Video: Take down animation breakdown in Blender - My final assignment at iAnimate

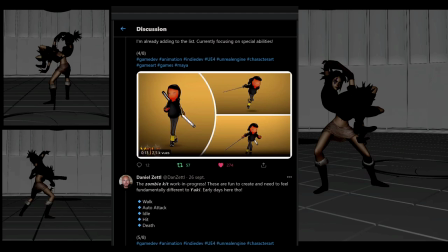He told me that for martial art motion, I should favorize rotation motion.
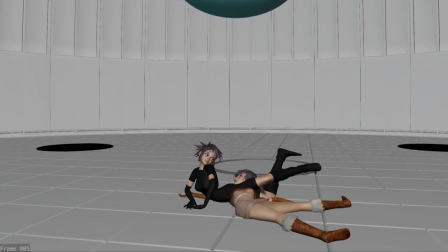So I came up with this windmill move with the arm that would then drive into the guard of the brown Lisa.
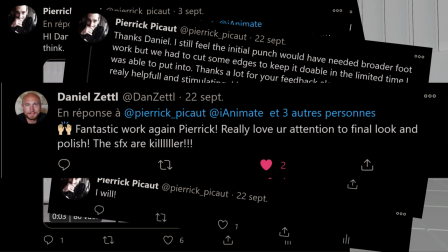I'm so glad I had this feedback, and this proves again that you should share your work as much as possible.
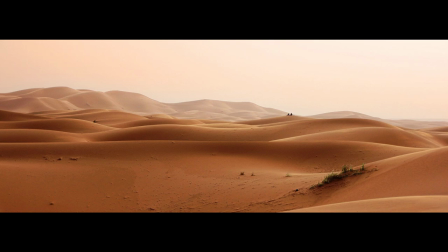You never know what can happen. Sure thing is that you'll never have feedback if you don't show your work.
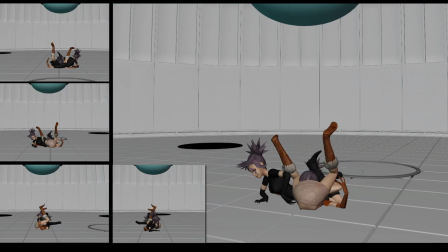The polishing stage was pretty straightforward and my blocking was
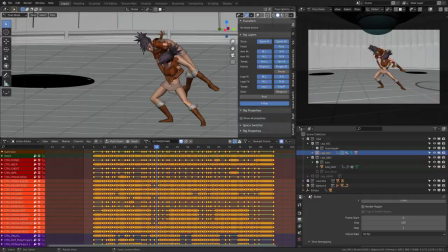so detailed I didn't need to use any constraint on the characters.
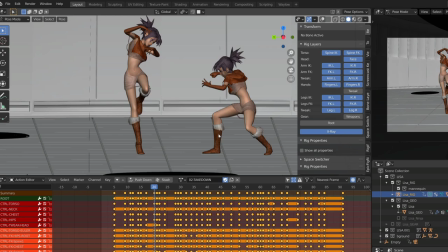I was really surprised about that, but all the contacting frames were working great and I just made a few minor adjustments.
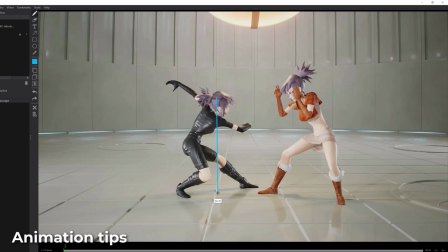Let's have a more detailed look to the final animation. Regarding the starting pose, I always try to keep both characters balanced. I've given a special attention to the arm flow of the black character while keeping the main line of action easy to read.
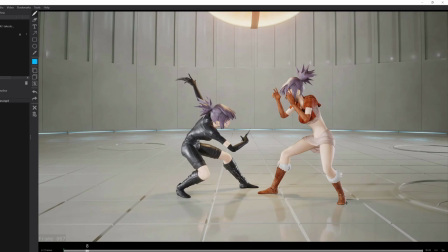On the black character, the smear effect makes the nice arc of the arm way more obvious.
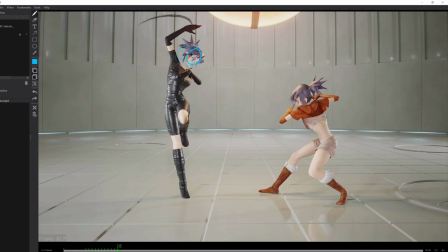But if we were tracking the head, you would see that we also have this nice arc that occurs here. The other character has straighter arm to mark his anticipation, moving into a very straight punch where both arms are aligned.
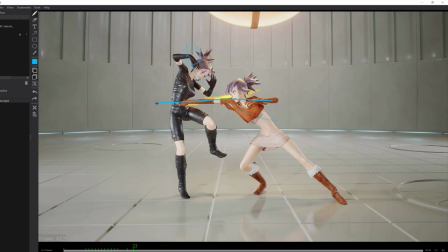The back elbow is supporting the pose as explained in the previous video. The whole body pose is built toward this punch.
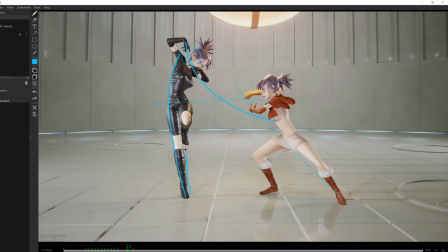On the other character, we can see that one side has a smooth silhouette while the other side is more complex. The arms are pointing into the direction of the next move.
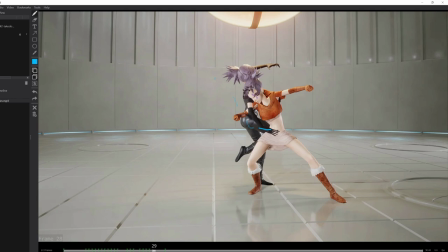I really wanted the black character to have a very smooth movement, almost liquid-like.
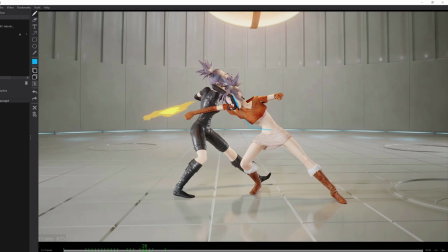So I've built the motion of the arm in this sense, almost like a snake motion,
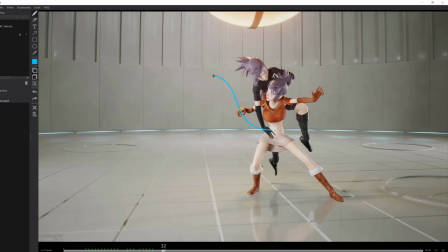making sure that the hand direction and the finger posing was supporting this idea.
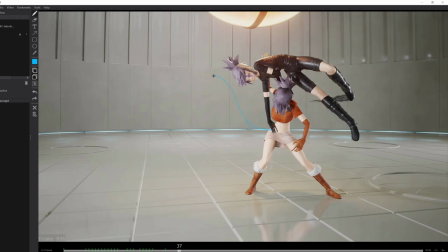I've tried to keep the top of the character as smooth and aligned as possible, while the bottom part of the animation was more complex.
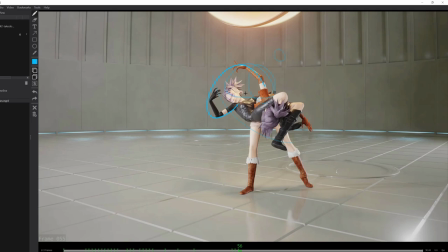On this part, I've tried to support the motion of both characters by using an elliptic shape with both arms, and then it disconnects as soon as the action is going
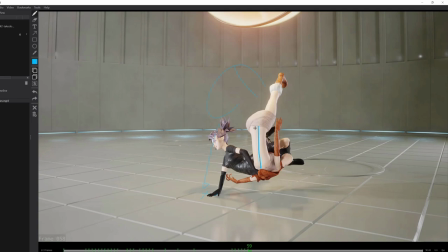forward and the brown character is getting pounded on the ground. As explained in my previous video, everything is a bouncing ball, and we can see it on the back of the brown character
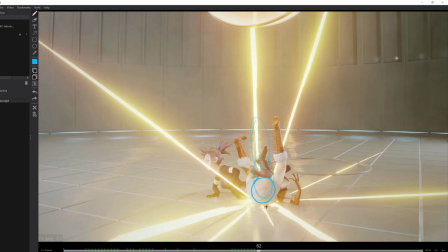getting pulled and smashed on the ground as the bouncing ball would be.
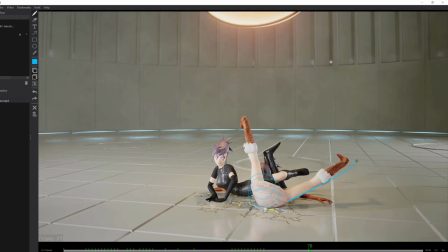The camera shake on impact make it a bit harder to track, but you have the idea. I've paid quite a lot of attention to the movement of the leg of the dead character in putting as much overlap as possible on every single joint.
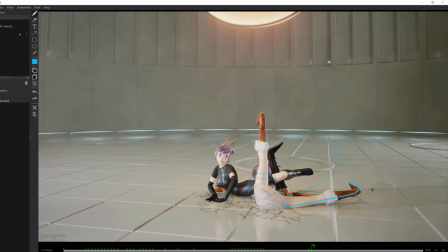The idea was to support the ragdoll effect without getting too cartoony. You can see that the knee slightly bending on the side instead of bending forward, and the ankle and the toes are just following, so it really brings this loose feeling to the animation.
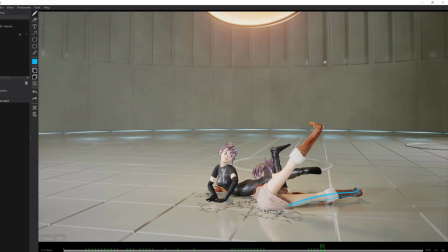One important thing here too is that both legs are hitting the ground with a slight offset. You don't want everything to occur at the same time. Another thing that was kind of landing or finishing more or less at the same time was the pose of the other character's head.
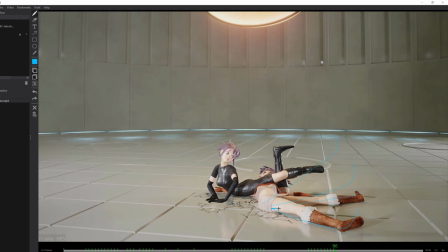So I've made sure that she finished her move with a 1 or 2 frame offset. This is the kind of thing you should really think about whenever you are doing any kind of animation, where, for example, your character is jumping and both feet hit the ground at the same time.